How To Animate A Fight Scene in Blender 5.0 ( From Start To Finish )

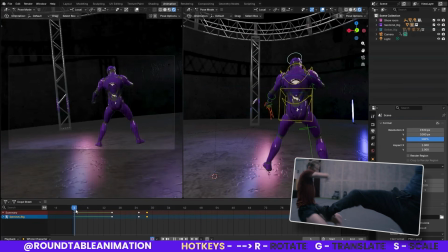[37:35]
I believe other programs change it for you if you change the frames, the FPS, the frame rate. So from here, it actually looks pretty good, right? And that probably was what I was worried about before.
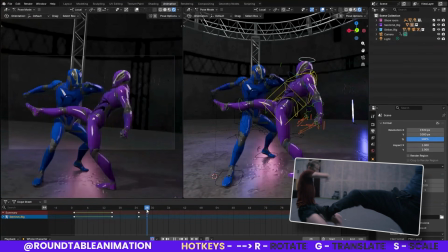[37:45]
Yeah, there we go. That feels much better. So good. So now from here, let's go into our defender, or now attacker then defender, right?
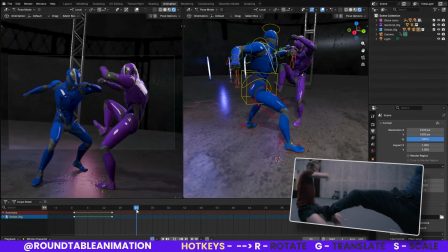[38:00]
So from here, they were
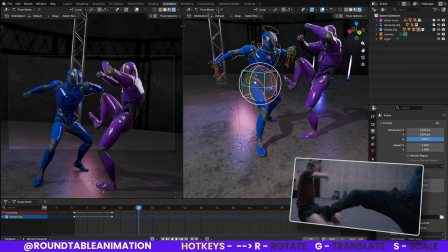[38:07]
here. I'm actually going to, because I just noticed that some of them weren't saved for the whole thing. So I'm actually going to save the keyframes here to Shift S. That way everything is saved onto this keyframe here on 25.
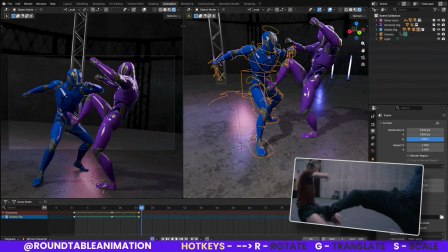[38:24]
We're good here for this pose. We're good for this pose. I'm going to do that for the other one too, just in case if I missed anything. We're going to shift here on Shift S, and then on 20, Shift S. That way everything is locked in. All right, of course, that way our work is saved.
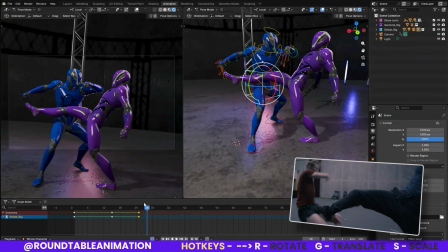[38:43]
So now that this is in on 28, we have a response here where you can see that we kicked here, and then we're going to kick right through.
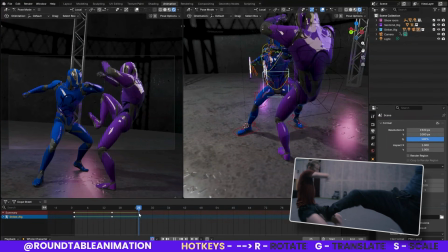[38:50]
It's a little, again, it's a little, you can see that's a little, it's a little off.
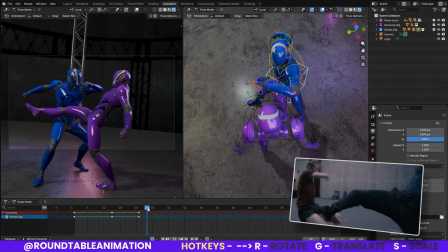[38:56]
Actually, not really. You just look at it, but it'll look good.
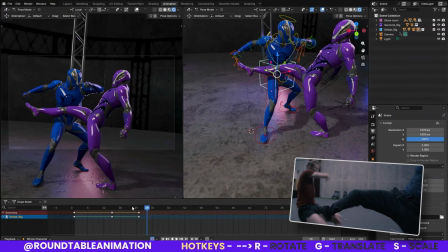[39:02]
So from here, we're going to continue following the same rotation as if the kick was supposed to go through. So it's a good method on keeping your realism and keeping the fights feeling good.
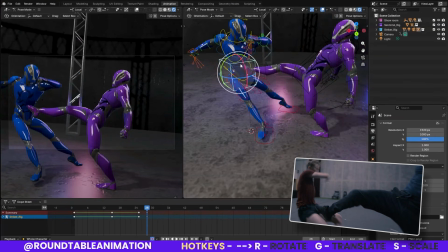[39:16]
So if my character was rotating, I want to keep my character rotating as if they didn't lose that power, that momentum. The only thing that changes for the most part is now the character is being set back.
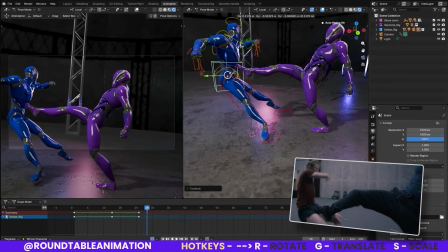[39:32]
So if we keep the character rotating, which looks good because that's where we're keeping from the reference, but that's the reason why it looks good, right?
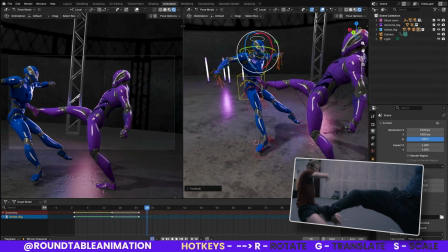[39:39]
If we keep that here, we bring the head down for the force, right? The head's going to feel that force, but we bring the arm to continue forward.
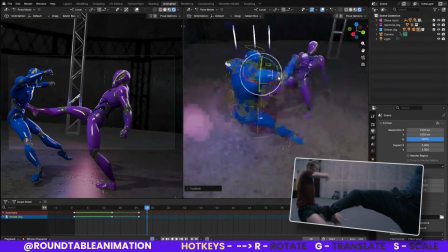[39:53]
Now, we don't necessarily have to bring it the same way that the reference does, but it does give a good point.
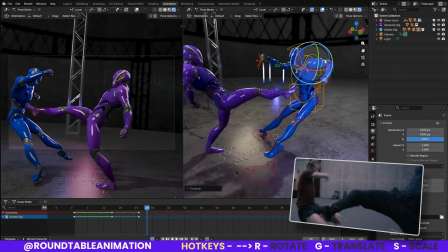[40:01]
You can really be really exaggerated here, get like a nice Looney Tune style pose,
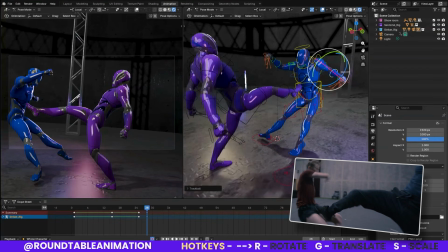[40:06]
or it could be realistic, but this is a good spot here.
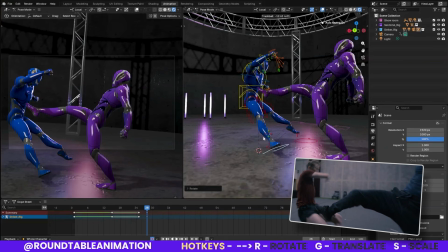[40:10]
And then from here, we're gonna show the characters lifting off from the ground just a bit. Same thing with this one. And then drop the
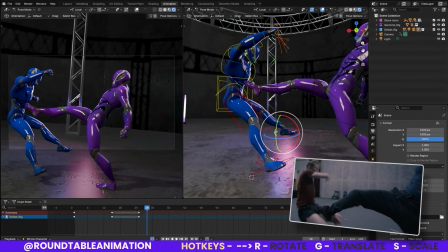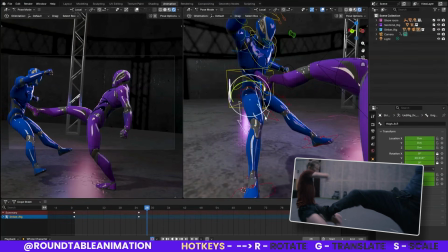drop this here.
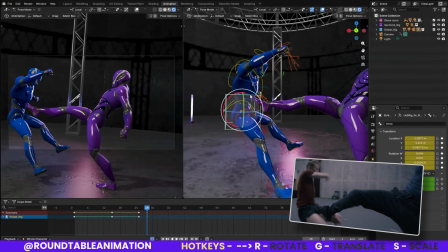[40:33]
All right, pretty good. Maybe I'll exaggerate more. Continue. This is pretty good. I wonder. We probably could exaggerate going forward. I like to have my things a little stylized.
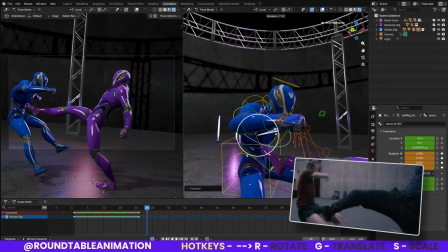[40:52]
So I might push here.
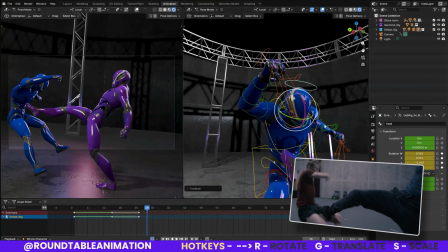[40:59]
Bring this down. That's good.
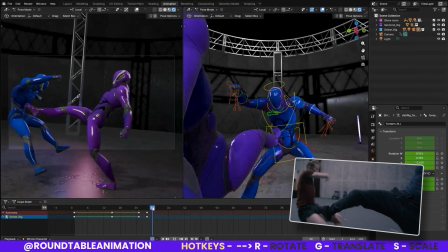[41:06]
And then that will make it feel pretty good when they're falling down. So then from here,
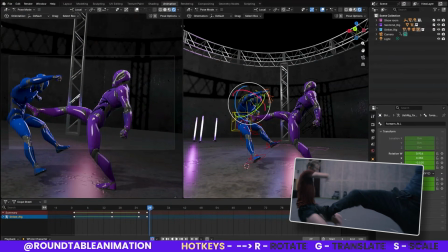[41:14]
now that we have our key poses in, the last few poses is the characters resetting and then falling.
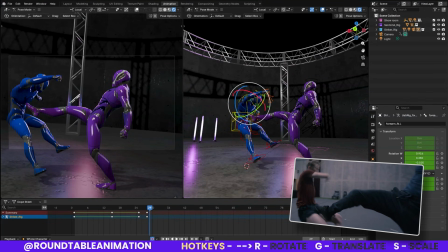So, not too bad.